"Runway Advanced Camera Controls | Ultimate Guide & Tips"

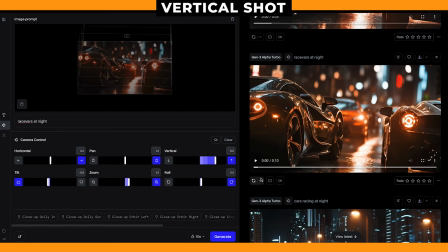983s
And again, with this car shot, the camera already is quite low down, so I wanted it to move above the cars and to see what's going on.
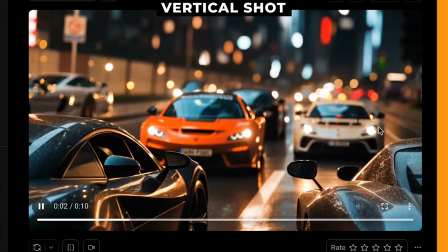991s
So I pushed the camera up and it reveals some rival cars, which is pretty cool. Now let's have a look at combining shots.
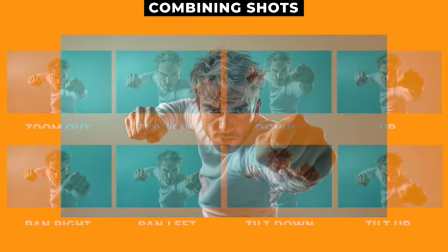999s
So I had an idea of using one single image and using every different camera movement and stitching them all together.
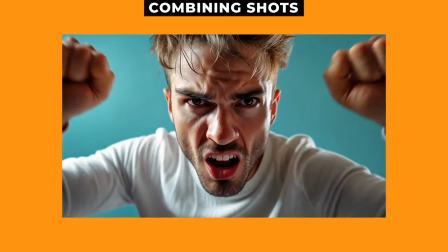1007s
And the finished shot looks really interesting. And this is what it looks like when they're all stitched together.
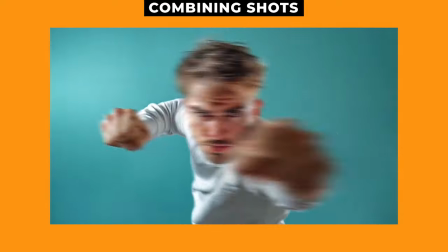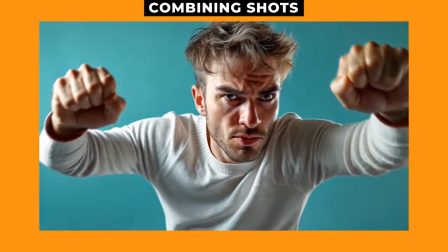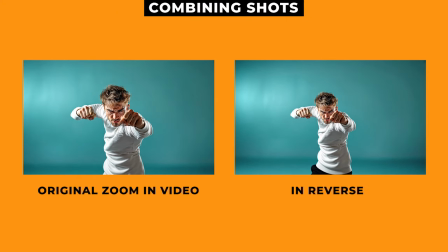1023s
So how I did this, I took a clip, I duplicated it, and then I reversed that second clip so that when they go together, it flows seamlessly.
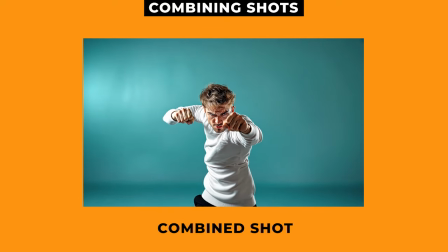1032s
And I also sped up that second clip. I did the same for the rest of the shots, and once edited together, it creates this unique moving shot.
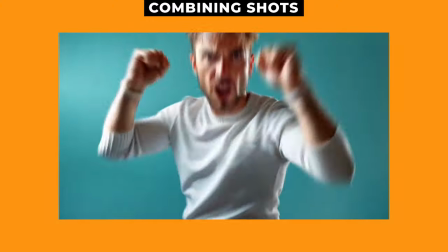1041s
So make sure to test out this technique.
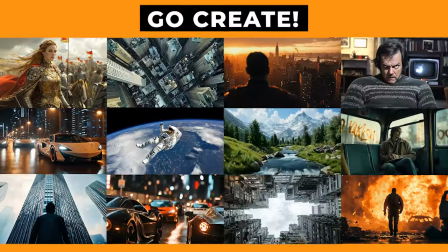1045s
Okay, so we've reached the end of this video, and I urge you to go and try out these advanced camera controls.
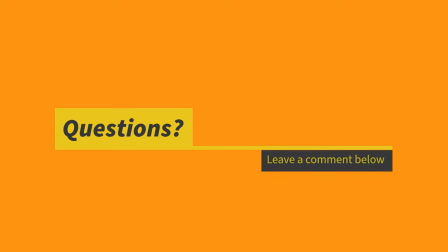1052s
If you have any tips or tricks on how to get really cinematic shots, please leave a comment down below. And it would be awesome if you could like this video and subscribe to our channel for more videos like this. And feel free to click the image you can see on screen to watch one of our other videos. Thanks for watching.